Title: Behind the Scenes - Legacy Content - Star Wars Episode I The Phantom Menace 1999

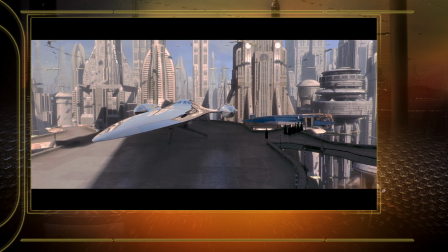994s
A major feature of the planet is this constant strings of flying traffic.
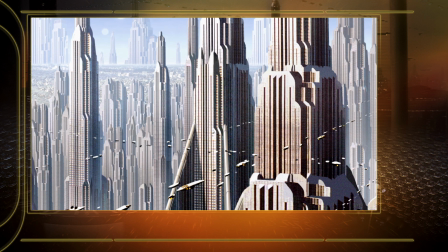1000s
So everywhere you look, there's these lanes of flying cars. Weren't real hard to do.
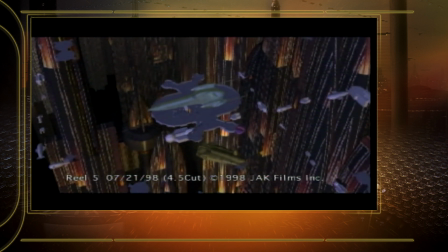1006s
Probably about 20 or so different vehicle designs with color variations in them,
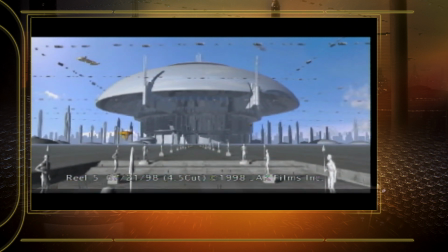1012s
and then they're assembled into lanes of traffic, and then those lanes of traffic got reused over and over again, going different directions.
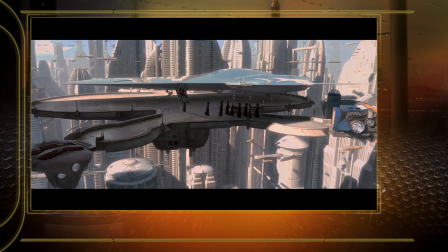1019s
We would do occasional sweeteners. When you saw crossed strings of traffic, we would animate a couple of vehicles that would change lanes, go from one string to another. So you can occasionally see that in the background. Probably the biggest challenge dealing with Coruscant is getting enough variety.
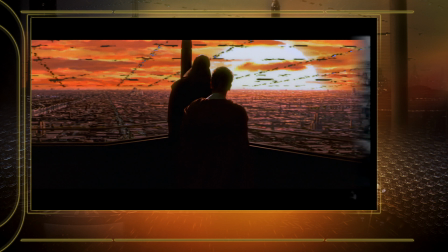1036s
You don't want to see the same building over and over again. You want to see consistent architectural themes, but it needs to look like every building is unique. There were probably about 24 different distinct 3D models that we built.
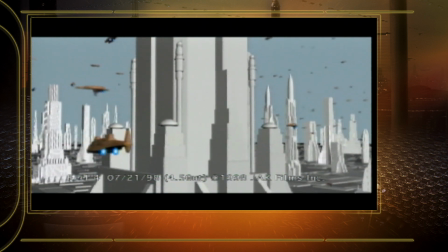1051s
Buildings that were repurposable, that you could take pieces off of them and assemble them in different ways,
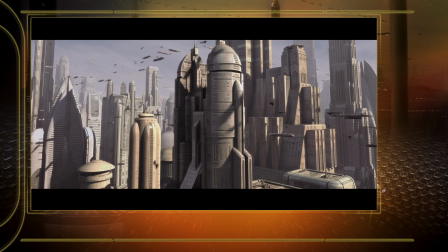1057s
and that turned 90 degrees, it would look a little bit different, or you could have lights on one and not on another,
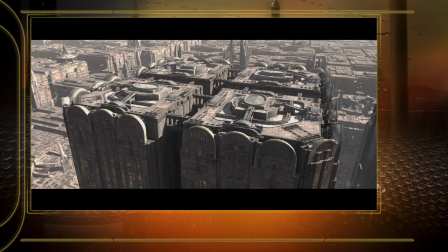1063s
and those got painted on top of to make more complete skylines.
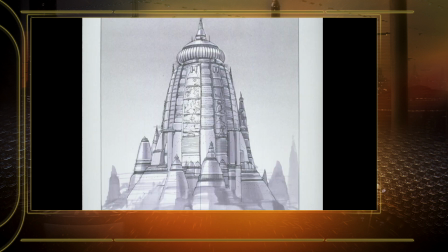1068s
One of the really fun environments to design was the Jedi Temple. George wanted something very monumental, but he also wanted something very spiritual.
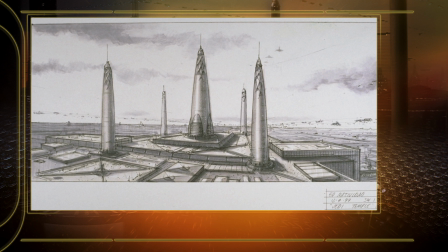1074s
And so we came up with the idea that it was going to be these 5 giant towers, and the Jedi Council being in the top of the very center one. It's in some ways almost religious. And if you think about it, you have this vast planet, and yet the Jedi Temple is on top of that, and they have the highest point looking down.
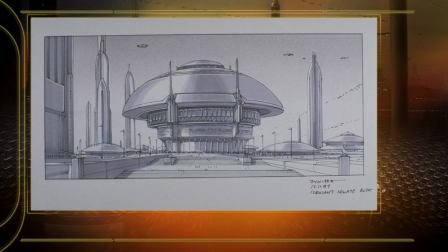1089s
The counterpoint, that the Senate chamber was going to be more like a big mushroom dome, and then it's all internal.
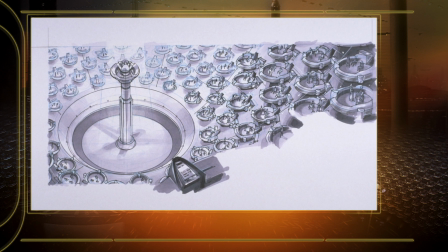1095s
Everything is on the inside part of it.
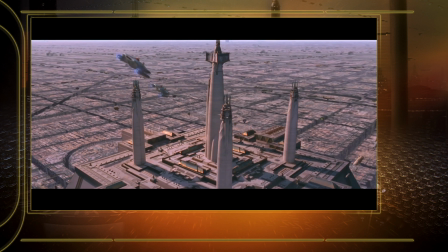1097s
And so you have these two contrasting forms, a very vertical sort of spiritual aerial place countered with the sort of a dome,
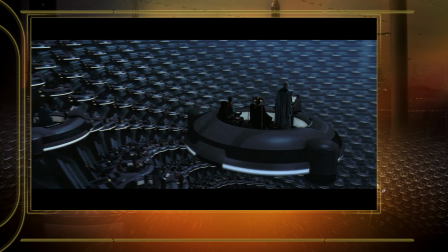1105s
almost cave-like environment for the Senate chamber. One of my favorite things about the Coruscant scenes are at night when you see way off in the distance.
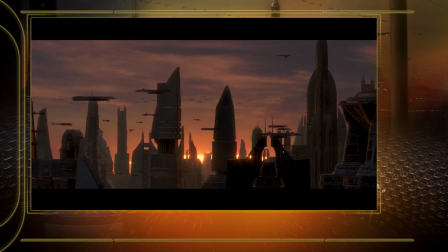1114s
We did this nice heat shimmer effect that you see in big cities. Heat shimmer that would be visible as a twinkling of the lights,
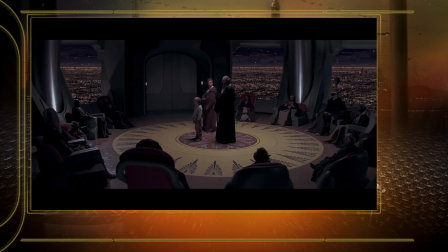1121s
and we did that in the nighttime scene in the Jedi Council chamber, the landing platform when they depart to head back home.
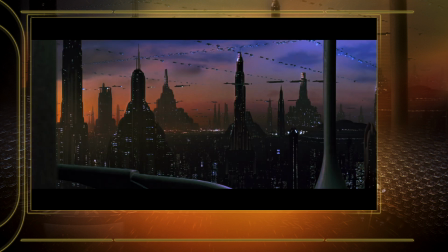1128s
And then there's a nighttime scene in Palpatine's apartment that we put that in. I was pleased with how that effect turned out, and it did a lot to help add depth to the backgrounds.
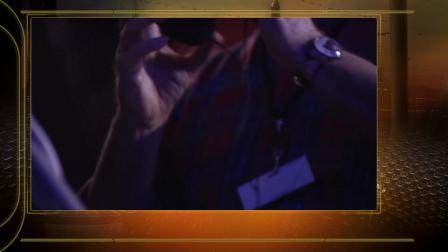1139s
The Palpatine's apartment set was notable just because it was the very first thing we shot on the first day of principal photography on episode 1.
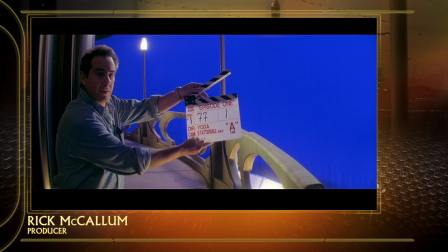1148s Good luck, everybody. Now let's kick ass. 77, take 1. And action!
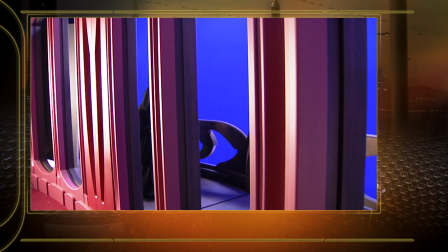1155s
So after a gap from 1982 to
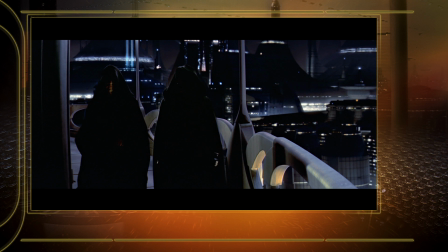1161s
1997, that was our first rolling of cameras on Star Wars.
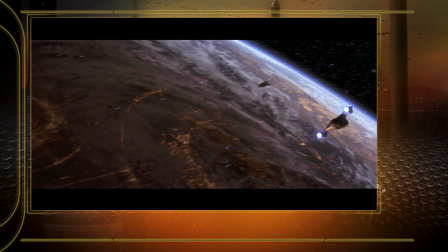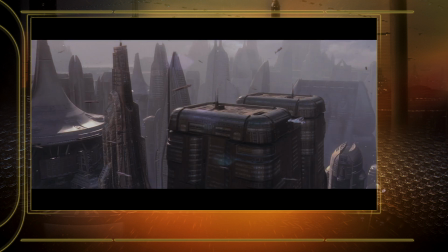Doing the Star Wars films is, every time you do one, it's like a new adventure. It's like running the Indy 500 every year. I mean, just every time you do it, even no matter how many times you've done it, it's the same challenge.
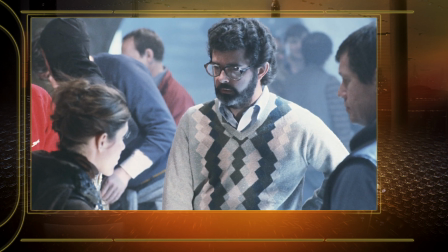1196s
And there's no guarantee that you're going to be able to pull it off at all. When I do these three, then it's finished. I've kind of done the story, and I feel I've accomplished what I set out to do originally, even more so, because what I really set out to do was the first three. I didn't even think I would get the first three done until after the films came out. And then when the films came out, I realized not only could I finish the other two, but I could also tell a backstory if I really wanted to, because that's a good story.
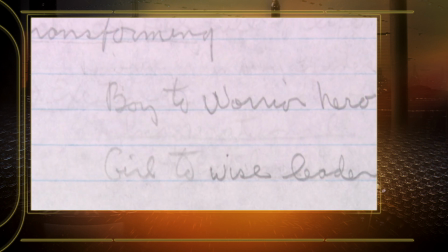1222s
It's fun to go back into that world. I get to do a lot of things now that I couldn't do before, which is going to be exciting in terms of writing and stuff. I can create things that weren't possible to create before. I was always, and I will be on this, but I've always been sort of at the limit of what is possible in terms of storytelling.